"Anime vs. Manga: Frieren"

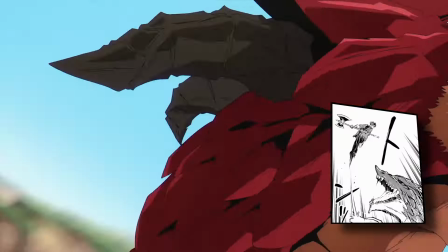498s
Technically, it is still the same sequence, he cuts the dragon's claws and he somehow gets over the dragon and slashes him but is just a million times better.
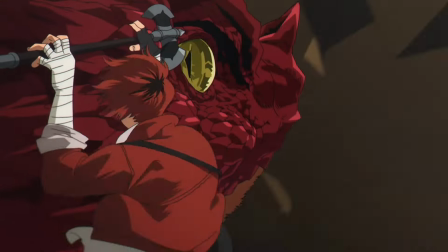506s
The music, the sound effects and also a bit extra with the choreography with Stark hanging onto the dragon and getting thrown upwards and almost being hit by the dragon's breath.
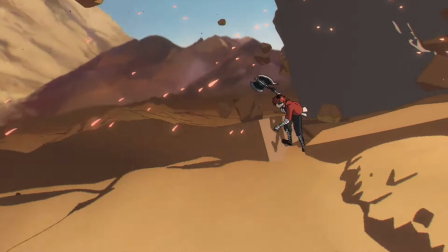515s
This compared to this it
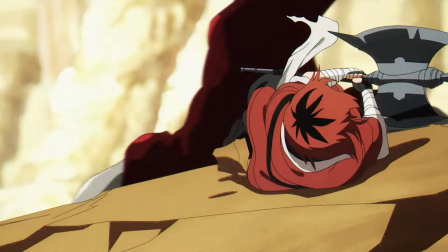522s
is a massive step up and this goes for every single fight scene
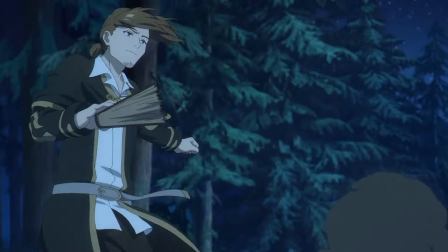526s
in the free run anime a major improvement from the manga the manga wasn't bad it is completely fine
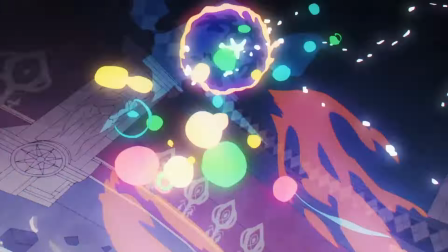532s
how it was and the anime did not have to go that far but they did and it's
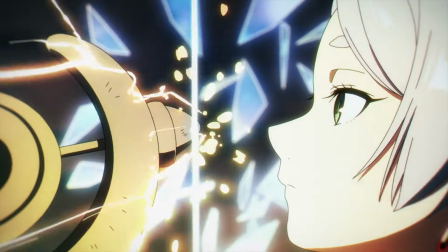537s
amazing that's the most prominent change in terms of the visual differences respect to the producers for deciding to give a little extra for the fight scenes.
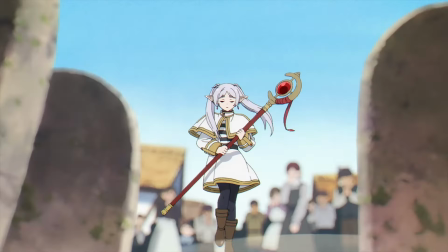547s
Another visual improvement would be in the scenery. I don't know if other readers feel the same but the manga is very focused on the characters.
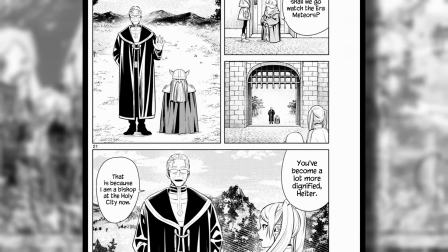555s
I feel like with the manga we are just concentrating on what the characters are doing and we don't really care where they are and what the location looks like.
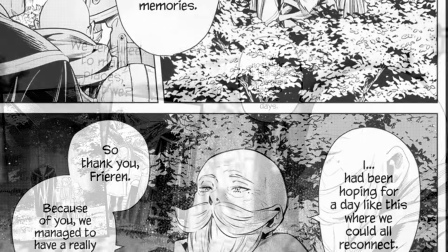563s
Manga readers, let's be real, the background work of the Firon manga is pretty standard.
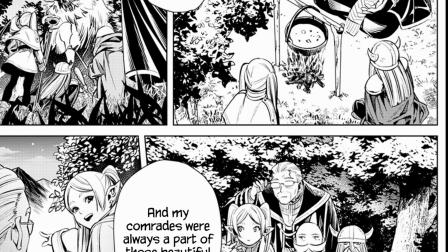568s
It's good enough so that we have context but not to the point where we would spend time to appreciate the scenery.
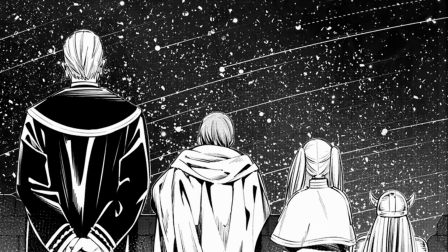573s
The only time when we would take a moment to observe the visuals would only probably in the beginning when Free Run was still with Himmel and the others and they were watching the stars.
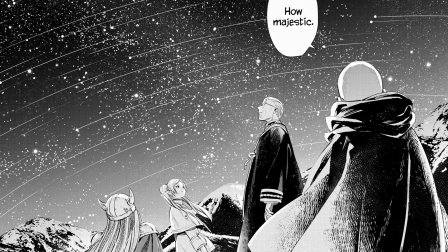581s
Only anime watchers might be confused but despite the focus on visuals in the anime,
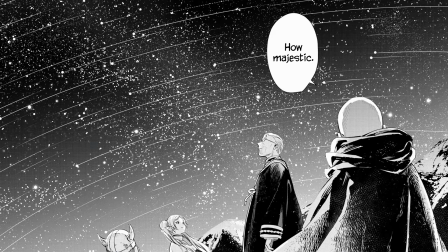586s
the Free Run manga is not a visually intense manga and that's where the improvement lies.
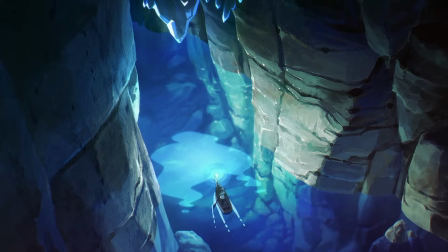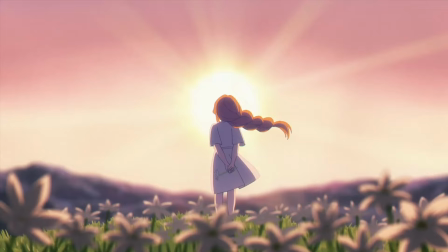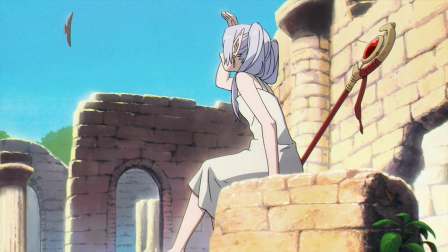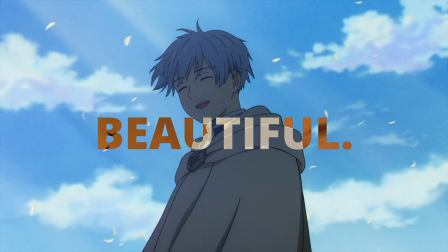608s
To put it simply, the anime looks beautiful, much more visually appealing than the manga.
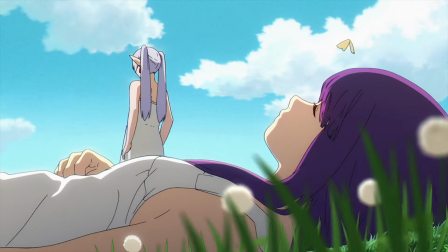614s
I feel like I understand the character's location much better in the anime.
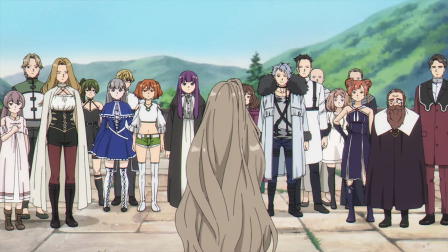618s
For example, during the second exam, I didn't realize the entrance to the dungeon was that huge.
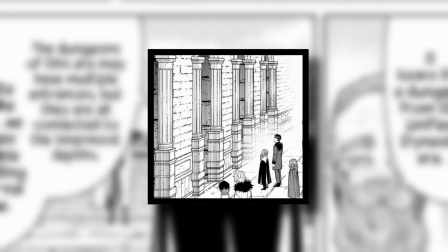623s
Now that I revisited this scene in the manga, I found out that it was not as huge as portrayed in the anime,
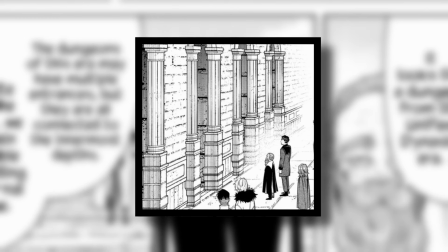629s
but when I was reading it, I didn't care about the size of the entrance. I only cared about the fact that they were entering a dungeon.
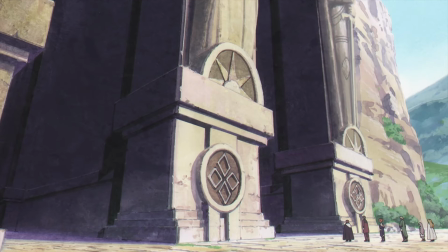636s
But in the anime, you just can't ignore the scenery of the entrances and that gives the anime version a little more depth as we, the audience,
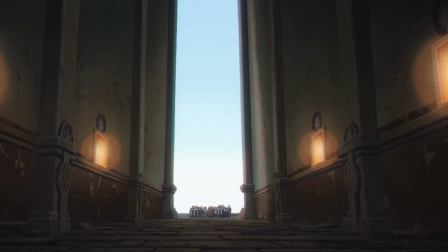645s
much better understand where the characters are.
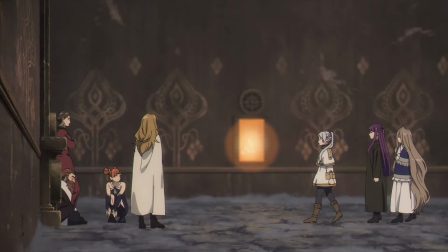648s
Similarly, the room right before the room of Ruin's clone, I didn't know that room was an exact square.
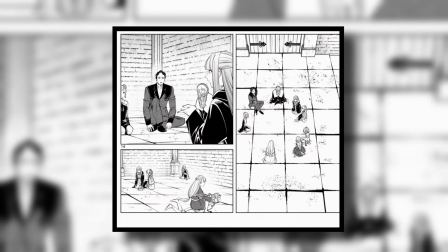655s
The manga only showed the walls and the doors so we didn't exactly see that the room was square.
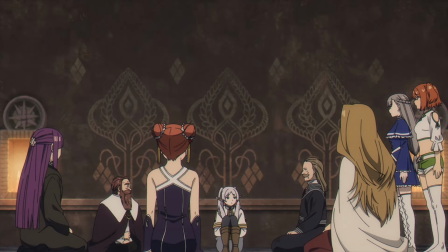660s
We didn't get the whole picture of the location. I know there's not much significance in knowing if a room looks square or not but firstly,
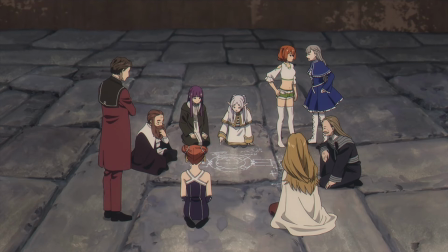668s
it's more aesthetically pleasing and secondly, it just feels nice to better understand where the characters are.
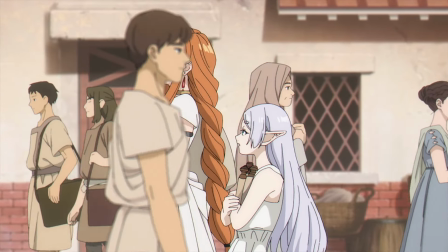675s
A more practical example of this is in this flashback of Rioran with her teacher Flama.
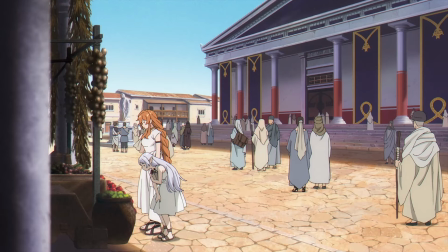680s
I only noticed this when watching the anime. I noticed that the characters in the background were wearing ancient clothing.
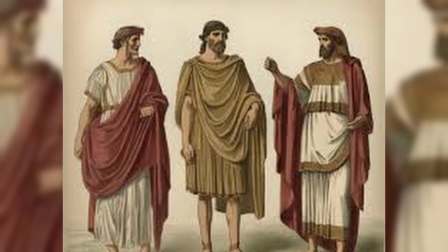686s
Either Ancient Greece or Ancient Middle East, whatever kind of clothing it was, it was ancient.
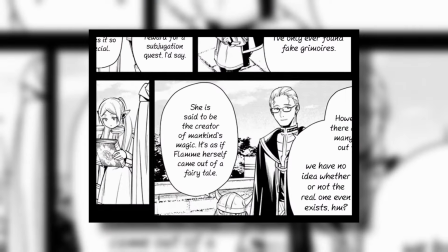691s
I mean I know while I was reading the manga that Flama was so old that people started to doubt her existence.
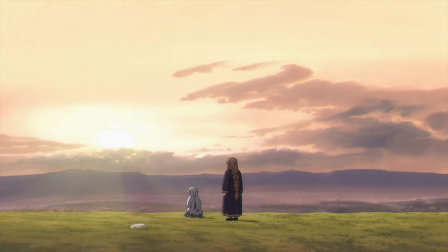697s
But I didn't realize until I watched the anime that she lived a really really long time ago if the people were still wearing such old-fashioned clothing.
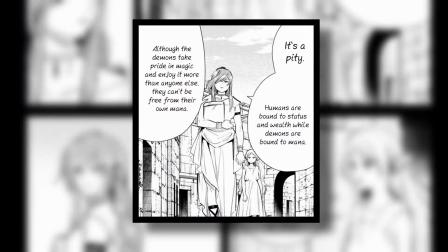706s
Despite Flama also wearing this kind of clothing in the manga,
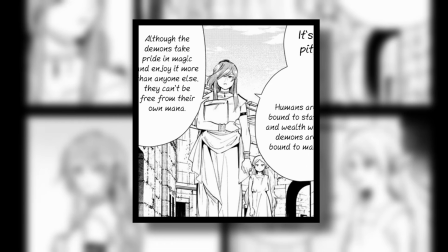709s
my inner consciousness thought that it might be around 300 to 400 years ago, at least not too far back.
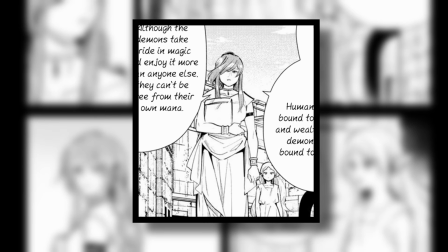716s
Because it's even possible for people in the current era to wear those kinds of clothing.
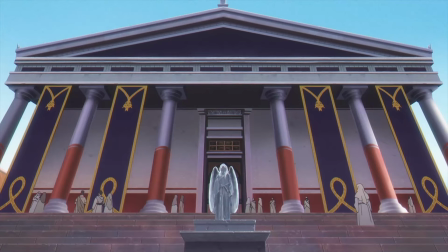720s
But seeing the ancient building structures and the ancient clothing of the background character.
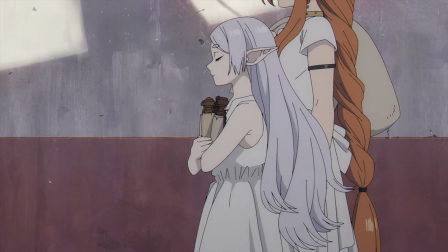725s
This scene has to be from around at least a thousand years ago which
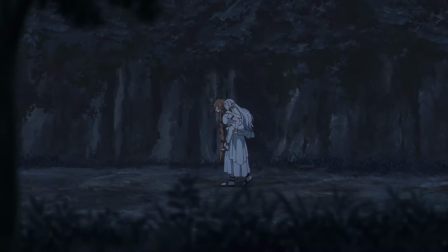730s
just shows us to audience how old Friwan is and how long ago
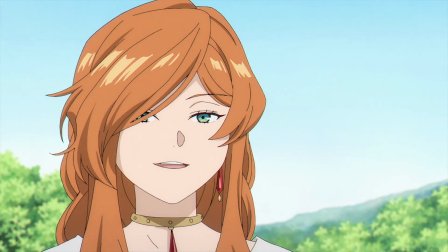734s
Flama lived and this realization was only thanks to the anime because
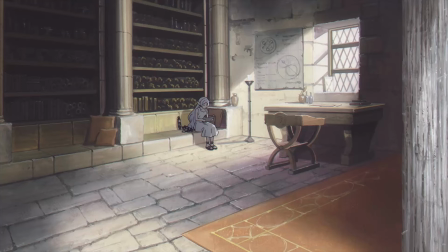739s
of the extra visual changes in the anime which is why the scenery and background work is pretty important to understanding the story.
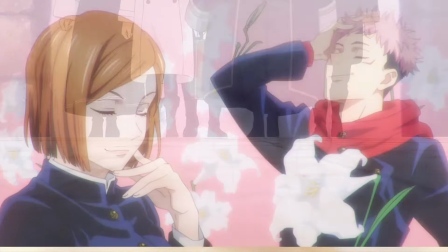746s
I mean we're talking about the visuals here so what's important is looking good but it's
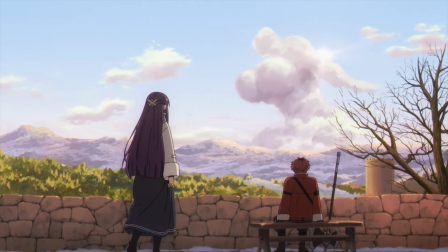751s
amazing how the visuals in the anime boosts the audience's understanding of the story.
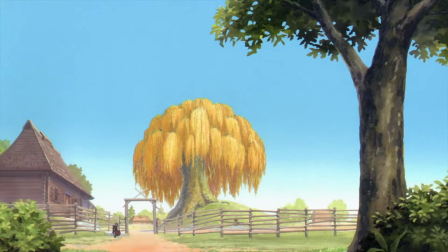756s
The visuals of the manga are good, but the visuals of the anime are amazing. The only time when I preferred how the manga looked was this panel of evil right here.
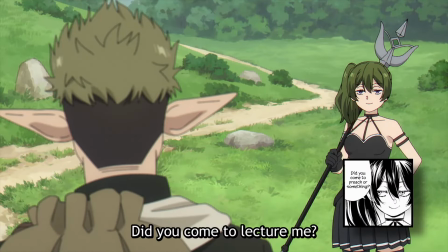765s
And this is what this panel looked like in the anime version. I mean, the manga is better.
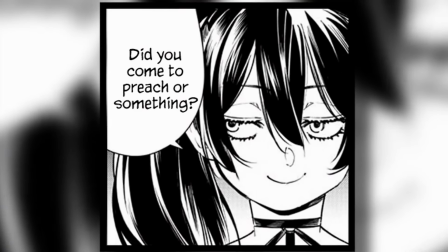770s
Manga. Anime. Manga. Anime. Manga.
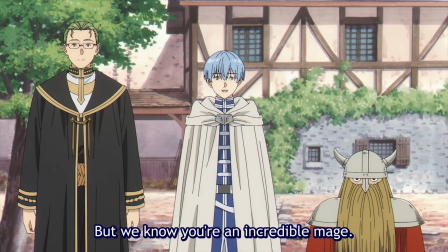776s
Manga better. Oh, there's also this scene just shortly after where I think the manga version is better.
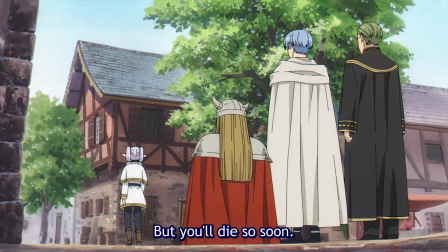782s
This is the scene in the anime
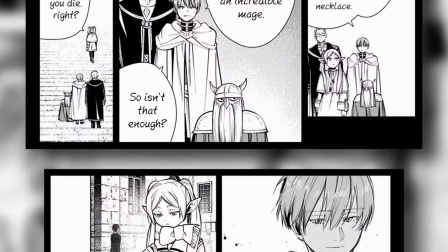787s
And this is the manga version
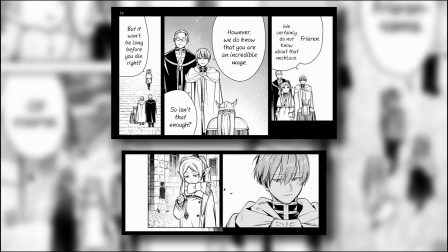789s
Those were some very harsh words from Furen and I felt it much better in the manga I think it's because the anime is just too
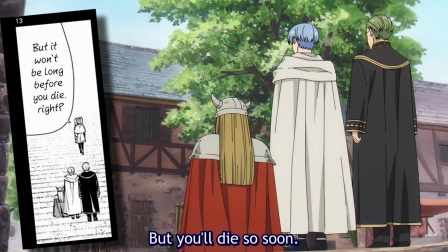796s
brightly colored compared to the black and white manga And the duration of the shot of Furen walking away was much too short
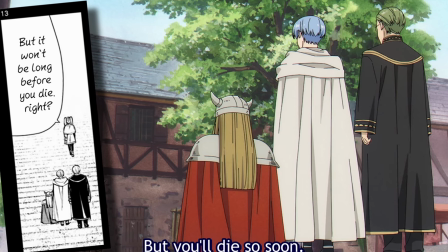803s
before it went to the shot of Himmel So I don't think the audience had enough time to fully grasp how sharp Furen's
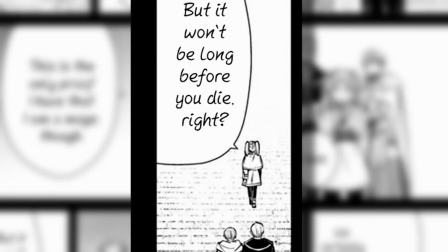808s
words were There's also something about the angle of the shot in the manga panel that really makes it such a sad scene.
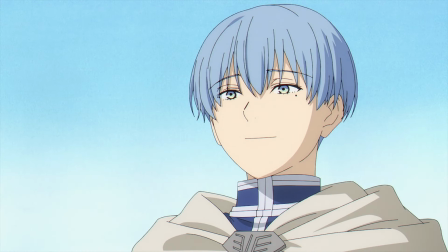815s
And the shot of Himmel as well. In the anime Himmel looked like he was smiling in a more positive sense but in the manga Himmel's face showed a bit more pain,
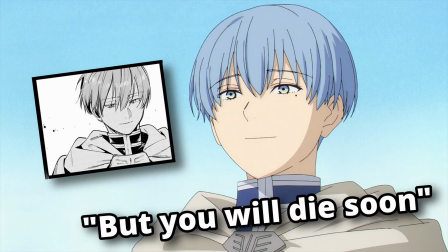824s
sadness and loneliness as he heard Free Run's heartless statement. But those were just a couple of scenes where the manga was visually better.
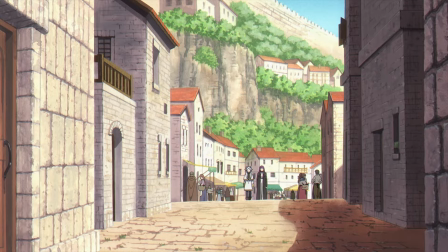831s
In general though, the visuals of the anime was incredible and was a huge step up from the manga.
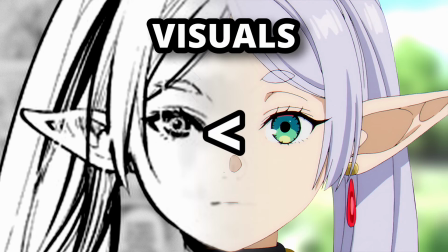837s
So anime vs manga, the better visuals go to the anime. The next part I want to talk about is the characters.
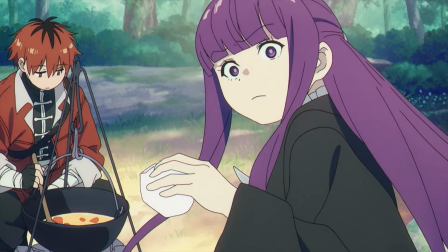845s
Just like with the structure, because the anime followed the manga very closely, they were pretty much the same.
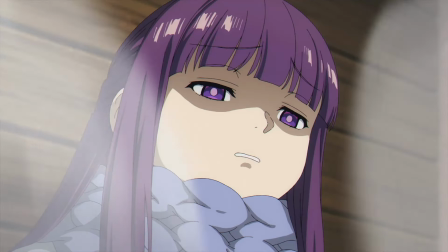851s
They didn't change the characters' personalities nor did the characters feel different to how I imagined them to be.
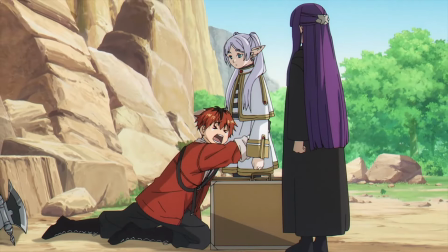857s
Stark, exactly how I imagined him to be. Himmel, exactly how I imagined him to be.
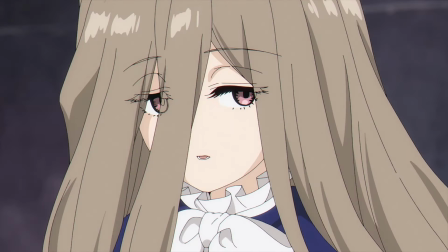862s
Aizen, Land, Aura, Zeria, Flama, Denken, Sensei, Zayn, Lernen, Virabel, Richter, their voices were perfect.
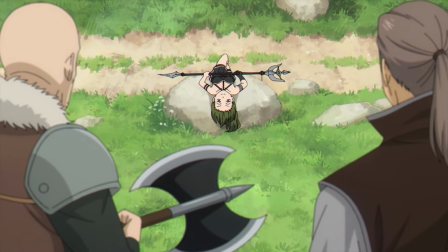869s
Eubel's voice was not completely how I imagined it to be, it was different but I definitely do like what they did with it.
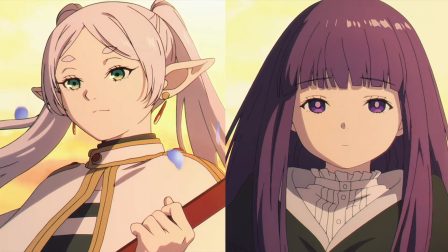876s
Freeman and Fern also had appropriate voices but maybe they should have been slightly more dynamic especially during the comedic scenes.
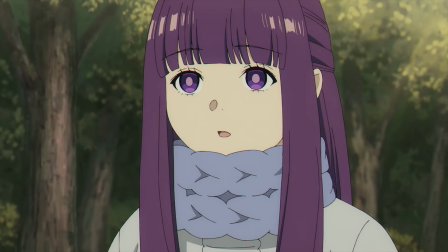882s
They are pretty monotonous characters but there were some scenes where their voices weren't exactly how I wanted them to be and it should've had more vigor to it,
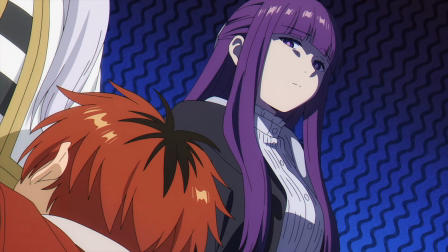891s
just a slight more strength to it.
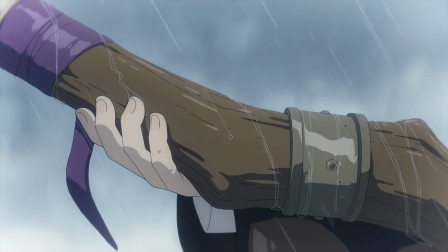893s
For the most part, their voices were great but some scenes just didn't reach my expectations which was among others because of their voices.
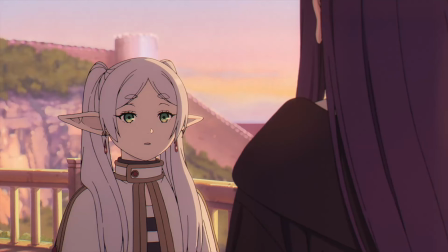901s
It is probably because they interpreted the scene differently and guided the voice to sound that way which isn't bad and is completely fine.
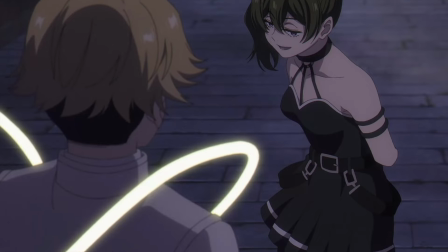909s
Yubo's voice was different from what I expected, it was different but good and I liked it But for Freerun and Fern,
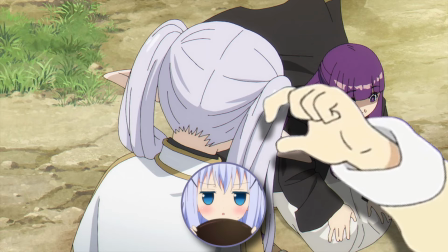916s
it was just ever so slightly different but I do prefer my interpretation of their voices.
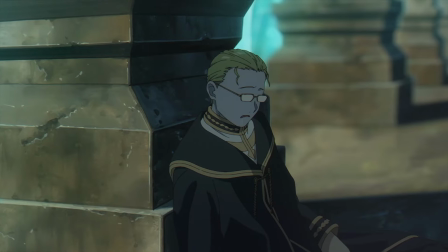922s
I also want to talk about Highter. Now, Highter was interesting because he had two voices.
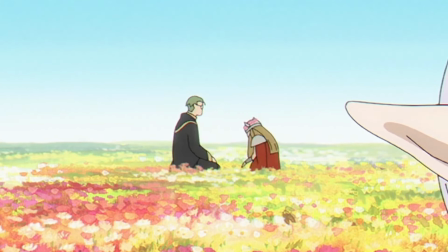928s
I don't mean two voice actors, I meant he had his serious talking voice where his voice went deeper and he had his more comedic voice where it was lighter.
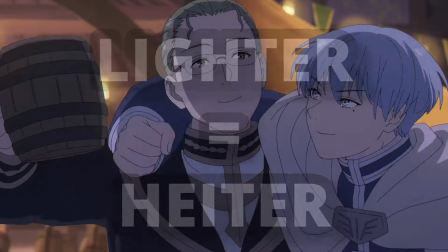937s
And lighter rhymed with Highter which is why I preferred if he constantly used his lighter voice even when he was giving his serious lecture.
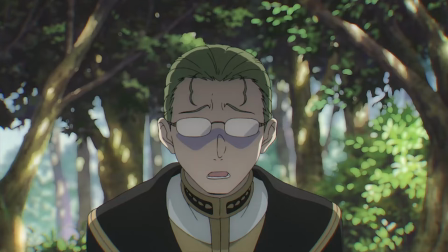946s
Despite having serious moments, Hyder is a pretty comedic character so I believe a lighter voice would be more fitting.
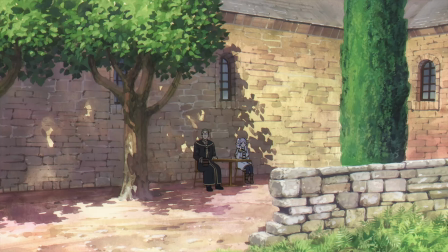952s
So he should've used his lighter voice but in a more serious tone for those more serious talks.
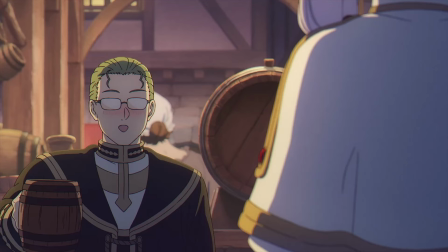958s
Deeper, sure, but that might have been too deep.
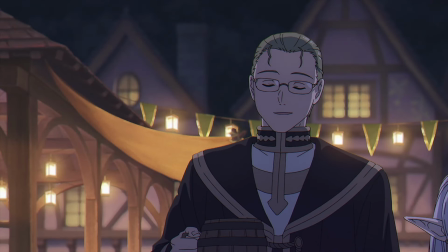961s
Like with Freerun and Fern, Hyder's unexpected voice didn't particularly bug me because regardless of the moments where I don't think their voices were suitable,
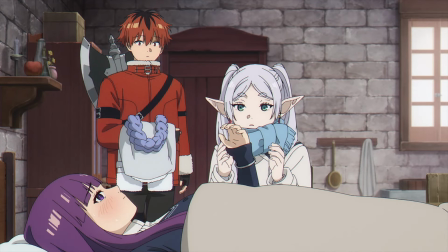970s
they were acceptable and I can see them talking and having those voices.
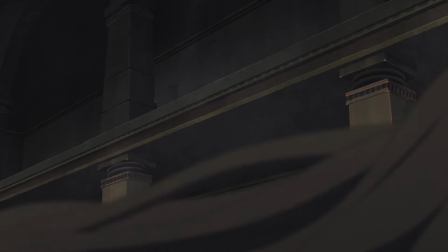973s
The only character voice that fairly bugged me was this character's voice here, Edo.
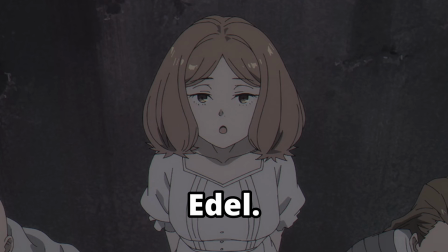980s
For some reason, her voice was so much more monotone in the anime than how I imagine her voice in my head.
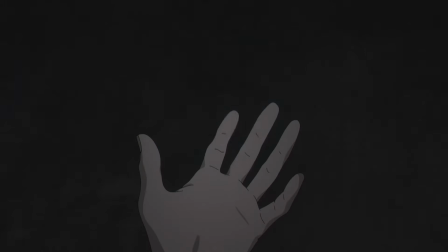987s
I imagine her voice to be a slightly higher pitch and has a bit more anger and intensity to it.